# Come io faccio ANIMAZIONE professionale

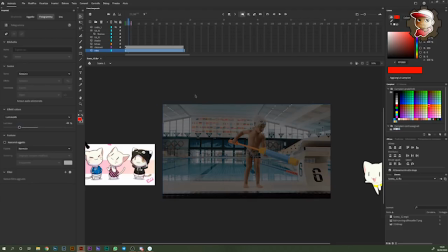Abbasserò la luminosità del video così che veda con più contrasto i schizzi e i disegni che farò sopra. Mi vado subito a preparare i miei frame sopra e li dividerò a due come prima.
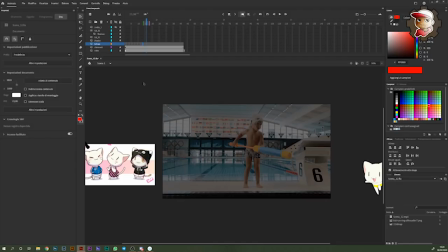Poi aggiusterò la velocità dei frame in base al movimento che cercherò di fare, che ancora non ho idea di cosa fare in questa scena. Probabilmente faccio un altro gattino che anche lui sta schizzando l'acqua come il bambino.
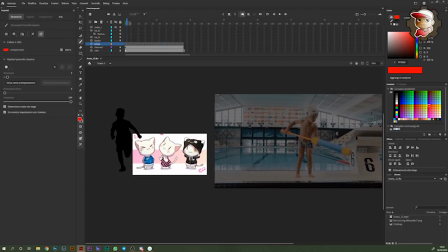Come potete ben vedere, io tengo sempre al lato i riferimenti dei miei personaggi, e inoltre questi personaggi qua li ho messi vicino a una silhouette di un bambino proprio per vedere l'altezza più o meno rispetto a un bambino e non andarlo mai a fare fuori proporzione.
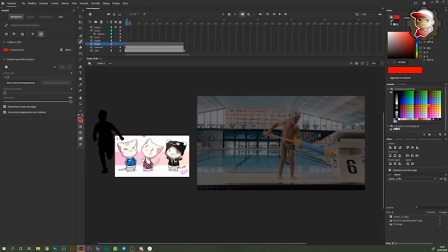Come vediamo, la testa del gattino deve raggiungere sempre all'incirca il bacino del bambino, no? Quindi dovrà stare lungo questa altezza che corrisponde con le finestre qui dietro,
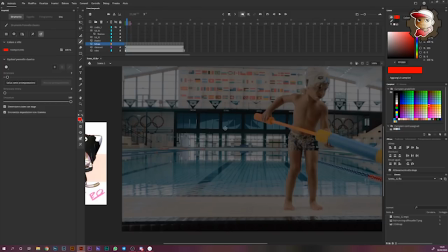quindi a posto, non devo stare a lasciare delle linee perché già le finestre qui dietro mi fanno da riferimento.
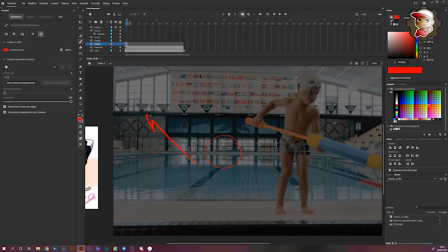Ottimo! Io farei il gattino che spruzza l'acqua verso questo lato, in modo da creare una scena più o meno simmetrica.
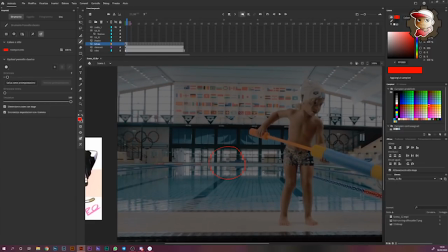Il bambino schizza l'acqua da questo lato, il gattino me la schizzerà da questo lato. Mi sembra che abbia senso come ragionamento.
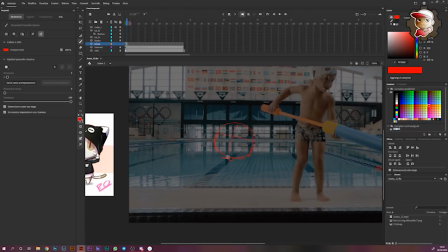Il primo frame che disegnerò sarà un frame di preparazione all'azione, che è più o meno quello che corrisponde al bambino.
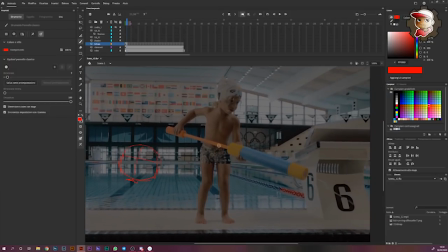Il bambino non sta schizzando, ma sta tirando indietro l'affare, poi spingerà per schizzare anche se da qui l'acqua esce comunque adesso, perché questo affare qua è un macello.
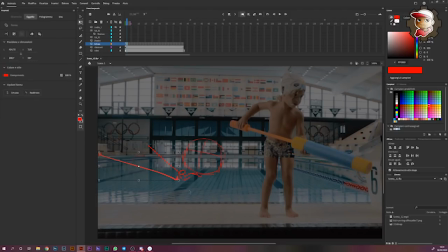A parte che quello che ha il bambino è bello grande, quindi potrei portarmi qua questo pezzo semplicemente per farlo di grandezza più o meno identica.
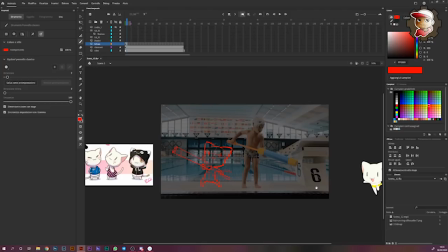La posizione del gattino voglio che sia bella inarcata. Ok, mi sembra che più o meno ci siamo. quello che farò adesso, che a voi sembrerà strano, ma in realtà è un'ottima tecnica di animazione che aiuta moltissimo a fare dei movimenti belli fluidi, è fare la posizione finale dell'atto, dell'azione.
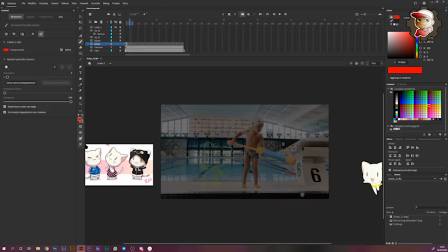Quindi piuttosto che iniziare ad aggiungere frame fino a che non arrivi al punto massimo dell'azione, farò subito il punto finale dell'azione.
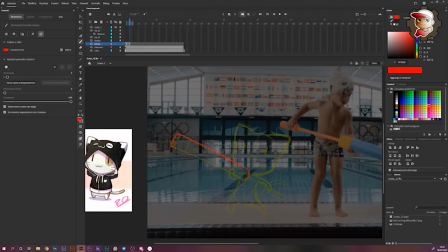Quindi quando già avrà schizzato l'acqua, innanzitutto mi ridisegno il tubo in modo che l'elemento più rigido sia coerente con quello precedente, poi lo sposterò e in questo caso la manopola sarà tutta dentro. Vorrei però che nel movimento si inarcasse un po', che sparasse l'acqua un po' verso l'alto in modo che un po' si veda,
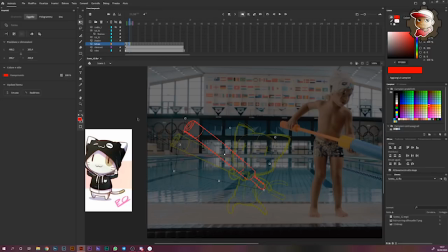perché se la sparasse dritto per dritto farebbe due schizzetti e nessuno di noi vedrebbe niente, cosa che renderebbe l'animazione poco interessante. Voglio che in questo caso la schiena, il corpo, si inarchi nella direzione opposta. Parte in un'arcata del genere, finirà in un'altra arcata, in modo da rendere non solo più interessante il movimento,
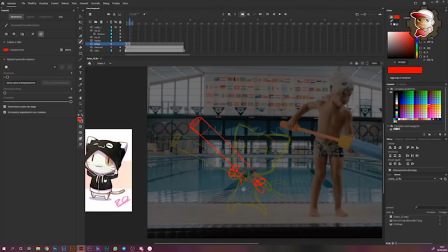ma che abbia un senso insieme a tutto il corpo, che non siano solo le mani a muoversi, che sia tutto il corpo a creare il movimento, anche perché per spingere tutta quest'acqua con forza il gattino deve usare più o meno lo slancio di tutto il corpo e rende anche tutto più interessante.
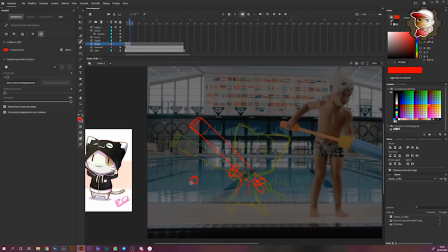Immaginatevi quando uno va a usare un martello, se un pupino usa un martello e muove soltanto la manina, così, e Spook, così si è mossa, no? Dite, è interessante?
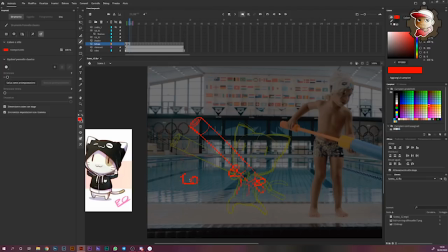Sì, fino a un certo punto. Cosa ne dite se invece di fare soltanto quello Spook non facessi tipo, se papà, orca zozzmo, ti do una martellata per la miseria, papà. E poi da questa posa passa a questa posa. Questo è molto più interessante.
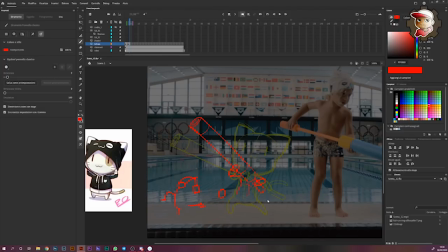Questo è fico nell'animazione, quello che io trovo interessante nell'animare, quello di creare uno slancio di movimento con tutto il personaggio.
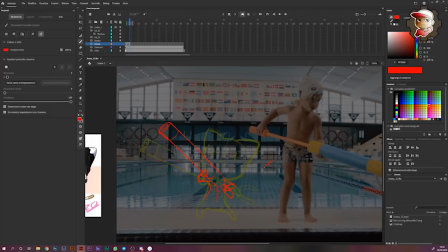Ed è per quello che io adoro animare frame by frame. Questo programma ti permette anche di animare cose abbastanza robotiche, tipo fai un braccio, gli metti un punto, poi lo fai roteare, puoi farlo, e sono più animazioni che si utilizzano nei cartoni contemporanei. Però a me non piace, a me piace la classica frame by frame, cosa che avrei dovuto dire inizio video.
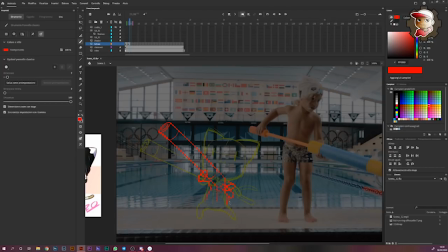Qui adesso devo un attimino capire come muoverà i piedi, perché questo piedino qua lo potrebbe inclinare in questo modo, e questo ce l'ha un po' più teso, pam, così. Si è spostato tutto indietro e la coda pure seguirà il movimento, quindi farà così.
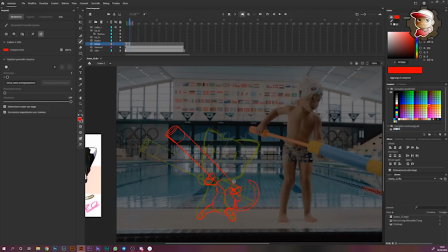Da che è partita così, passerà a quest'altro. La testa invece, lavoriamo sulla testa, che adesso è la parte un po' più complicata. Prima era inclinata in questo modo, adesso la inclineremo in questo modo, cioè sarà un pelo abbassata e le orecchie saranno andate un po' in avanti, perché il movimento, no?
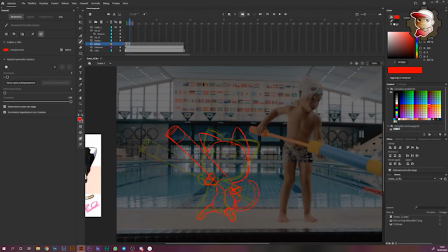Io mi butto all'indietro e il movimento mi fa buttare le orecchie in avanti, se avessi le orecchie da gatto, cosa che non ho. Farei gli occhietti chiusi e la bocca aperta. Yay! Bello! Quindi io passerò da questo movimento a questo movimento.
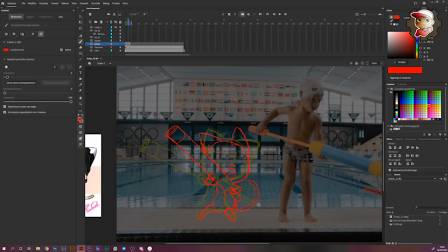Adesso abbiamo determinato i due frame chiave, chiamiamoli così, sono i frame chiave del nostro movimento, sono l'inizio e la fine. Adesso, per passare dall'inizio alla fine, come faccio?
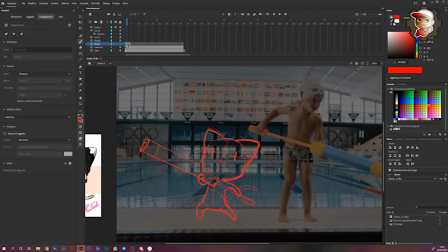Inizio a aggiungere mid frame, almeno così insegna il caro Draw with Jasa, almeno così li chiamava lui, quindi anche io li chiamo in quel modo. Quindi qui io ho creato un frame vuoto in mezzo. Se io aziono l'onion skin, io vedrò il frame iniziale e quello finale, quindi io potrò disegnare in mezzo.
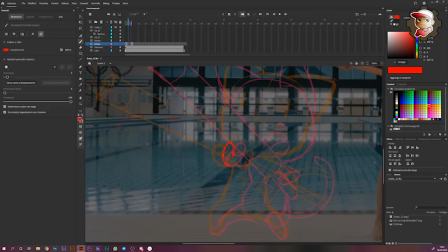Vedete, questa mano, posso disegnare tranquillamente la mano in cui, cioè la posizione in cui la mano stava prima, così come la posizione in cui la panza stava prima di inclinarsi del tutto,
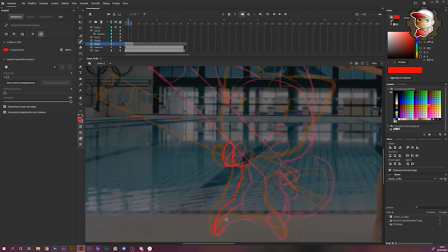in cui la gamba stava prima di piegarsi del tutto. Non è very interesting questa cosa, per me lo è sempre stato.
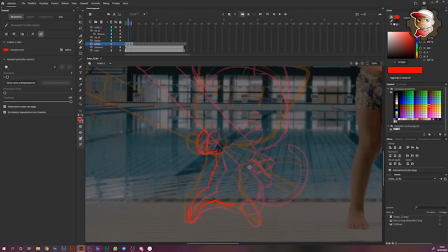È una cosa magica, proprio magica. Adesso io passo dal corpo qui, quindi qui in mezzo, tac. La gambetta qui si inizia un po' a piegare, la coda qui seguirà, inizierà a seguire l'andamento della coda finale, ma in realtà il movimento della coda deve partire.
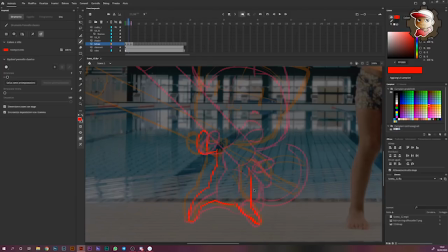È strano far funzionare una coda, perché se io parto con la coda che parte così, in questo caso dovrò far vedere che inizia a abbassarsi in questo modo. Quindi penso che così, anche se sembra molto strano, in realtà sia il movimento più corretto.
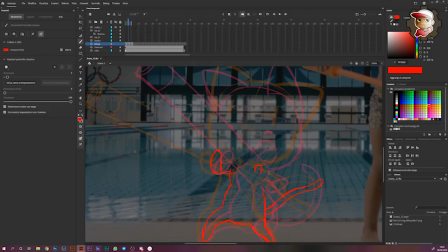La mano, se prima la spalla stava qui, poi la spalla si è trovata qui, adesso si troverà più o meno qui. Il gomito si trova più o meno qui e la zampa adesso sta qua. Pensate quando si animano movimenti davvero complessi,
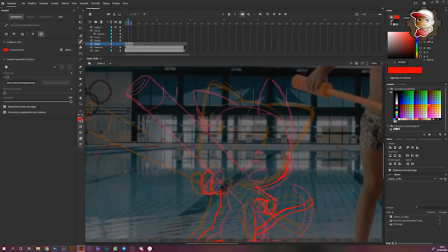di linee così trasparenti dietro, ne vedo a centinaia, il mio cervello si fonde e va letteralmente a quel paese.
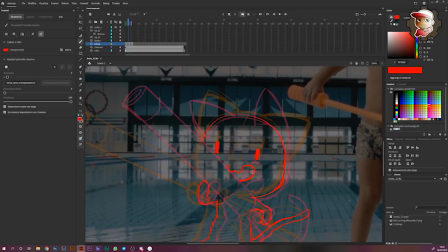L'occhio qui si inizia un pochino a chiudere e la bocca si inizia ad aprire, le orecchie pure si iniziano a muovere e per un movimento,
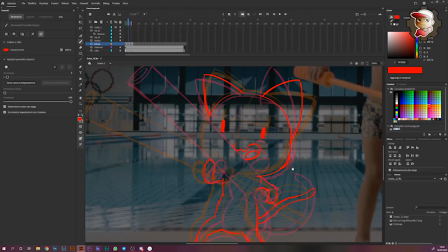se lo vogliamo fare davvero così veloce, in realtà questi 3 frame sono sufficienti, ma sicuramente per renderlo più fluido, un po' più lento, ne aggiungerò altrettanti.
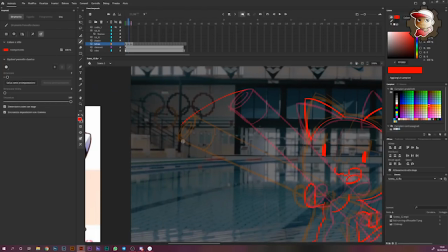Qui c'è la base del mio cilindro e tra queste due precisamente ci sarà l'altra.
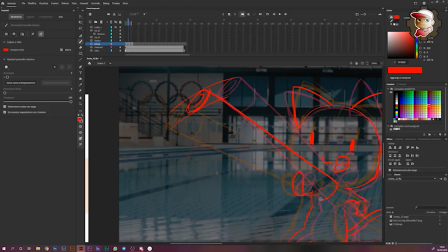E poi collego, boop, boop.
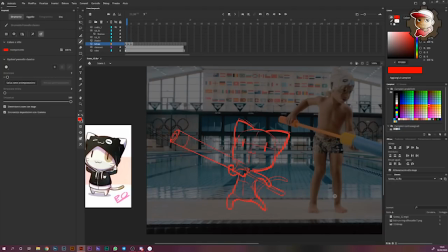Vediamo più o meno come funziona adesso. 1, 2, 3, 1, 2, 3, 1, 2, 3, 1, 2, 3, 1, 2, 3, 1, 2, 3. Lo metto un attimino a ripetizione per vedere bene il movimento. È molto veloce, forse troppo veloce, come abbiamo visto.
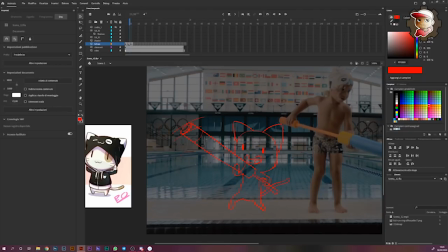È soltanto un mid frame in più. Ne dobbiamo aggiungere almeno un altro. Inizierei con aggiungerlo tra il primo frame chiave e il mid frame. Quindi lo aggiungerò qui in mezzo.
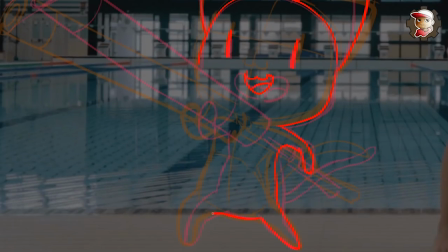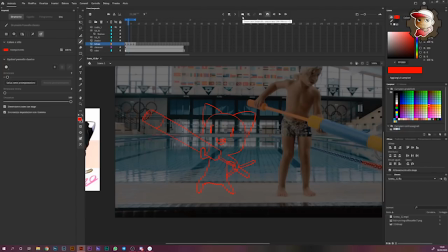Provo di nuovo a metterlo a ripetizione, adesso che ho fatto l'altro frame. E già il movimento è un po' più fluido. Stuk, stuk, stuk, stuk. Adesso vorrei provare ad aggiungere quelli che io personalmente chiamo, poi non so se c'è un termine corretto o meno, frame di inerzia.
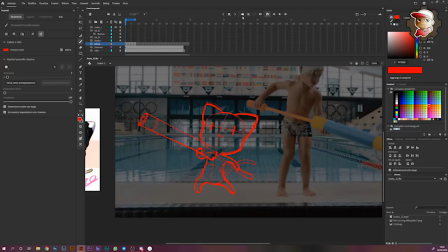E sono dei frame in cui io vedo che il movimento o si sta per scaturire o si è già scaturito e si, come dire, si scaturisce. Si scaturiscono i residui di movimento in questi ultimi o barra iniziali frame.